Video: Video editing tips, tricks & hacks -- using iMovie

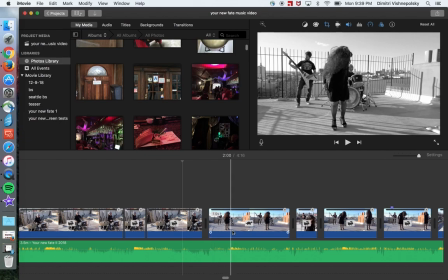Oh, and here's where it all goes crazy.
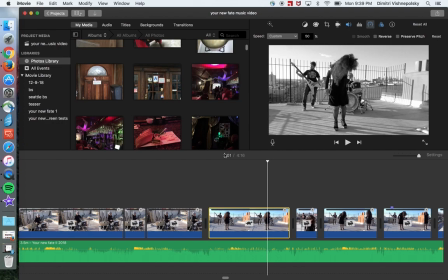So it's slowed down, then really fast, just like, whoa.
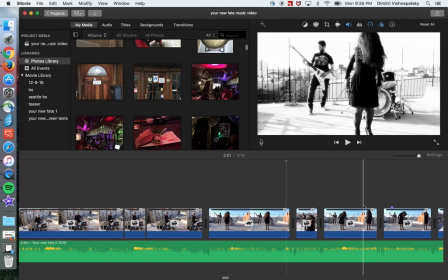Then I change the contrast, sped it up.
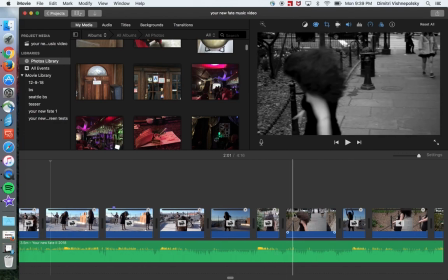So stuff like that. Lots of random shots, lots of
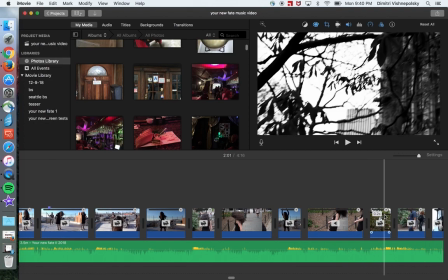stuff that you won't really
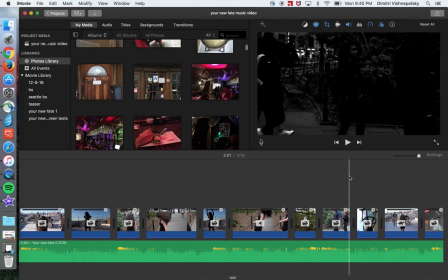understand what it is you saw, but it conveys this kind of paranoia.
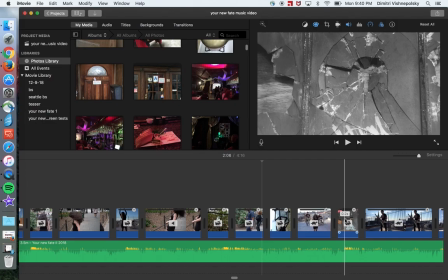And see, that's a shattered glass shot.
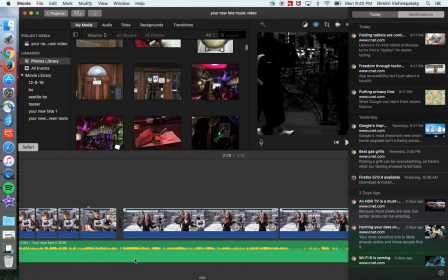Another effect I want to show you, this is, you can play with this footage, for example.
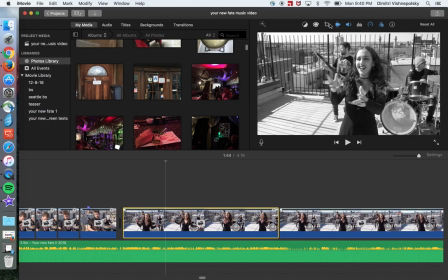What you can do is, let's take this and do a Ken Burns effect like this.
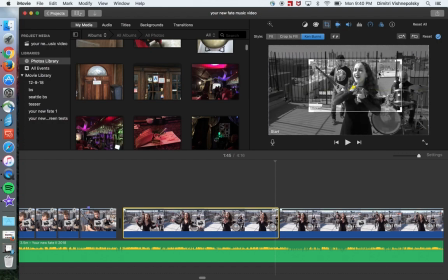So Ken Burns will zoom it in, see?
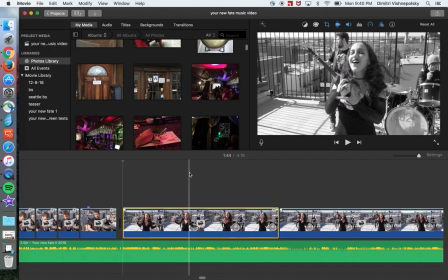And one thing to note is that Ken Burns does not work every time, meaning it does not look convincingly. Doesn't if you have just static footage that does not move, doing a Ken Burns is going to look like digital zoom.
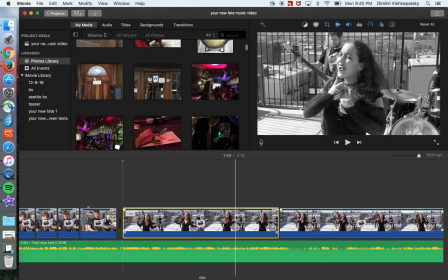It's not going to look like.
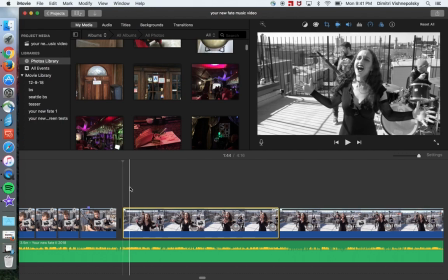It's going to look like a news segment, like somebody just zooms in digitally.
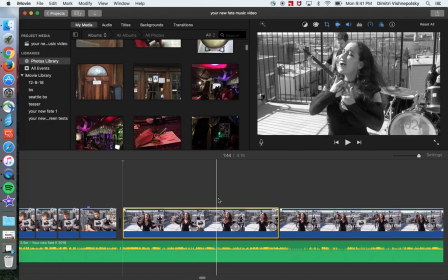But if you have a lot of camera movement, and the Ken Burns kind of follows that camera movement, then it looks good.
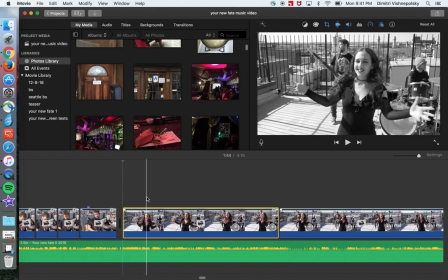See, if the camera just was on a tripod, then it would look incredibly boring. But one trick I discovered is if you set the Ken Burns, you can break up the video like this.
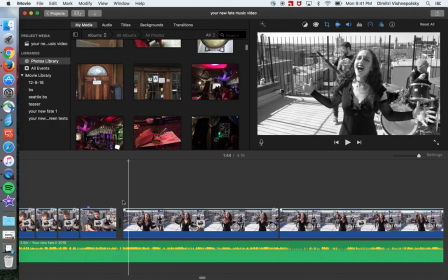If you Control B, and Control B,
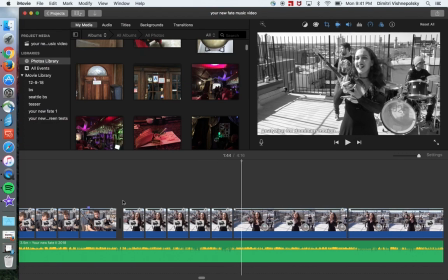Control B. So you can have this earthquake sound,
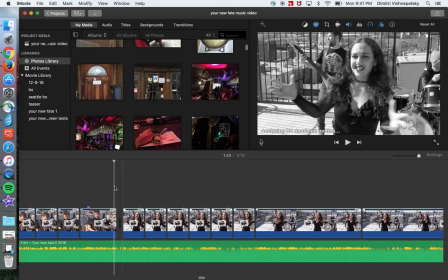earthquake special effect kind of obnoxious. But something that I
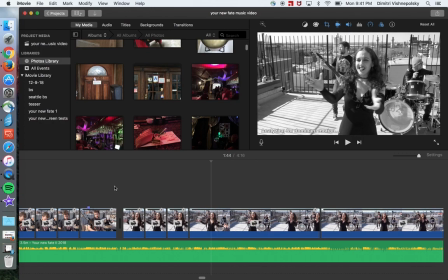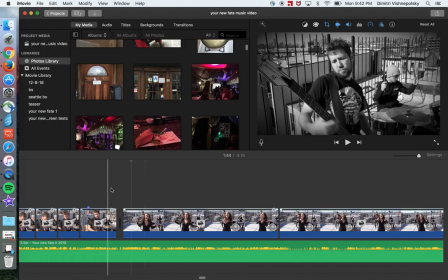accidentally also discovered, and you can try to use it.
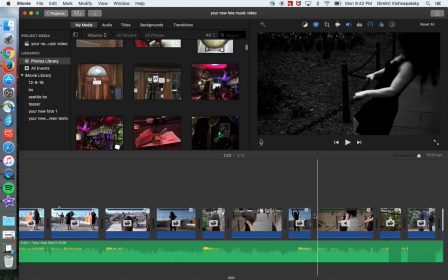Anything else? Just a bunch of random stuff, a lot of micro edits.
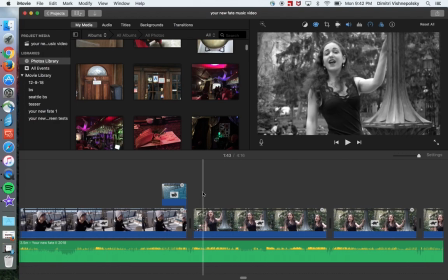Oh, this piece, I wasn't sure it was going to come out good. So this was filmed just outdoors and without listening to the actual song, so the rhythm was all over the place.
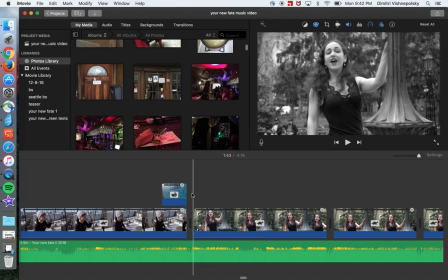So what I did is I took this video footage and I cropped it up into pieces and I changed the playback speed.
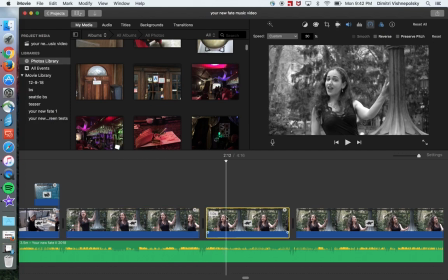So this segment is at 50%, this is at 30%, this is at 80%,
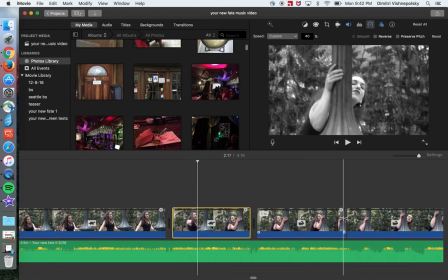this is 40%, 120,
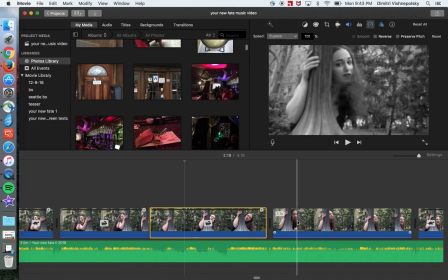120, 100%.
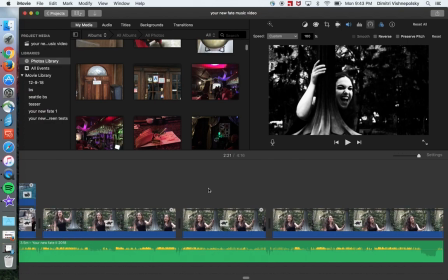But the bottom line is that if your footage does not align to the audio,
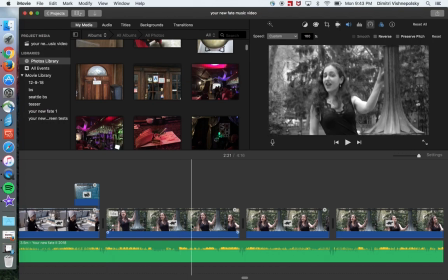it's perfectly okay to just break it up, and you see all these segments of 1 second, 3.8 seconds. Change the playback speed, and it looks really cool.
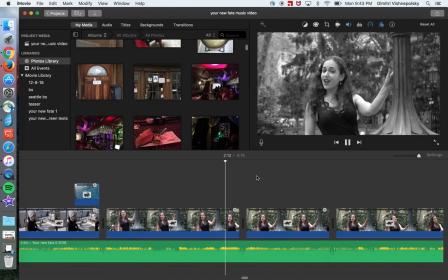It's kind of slow, then it becomes normal.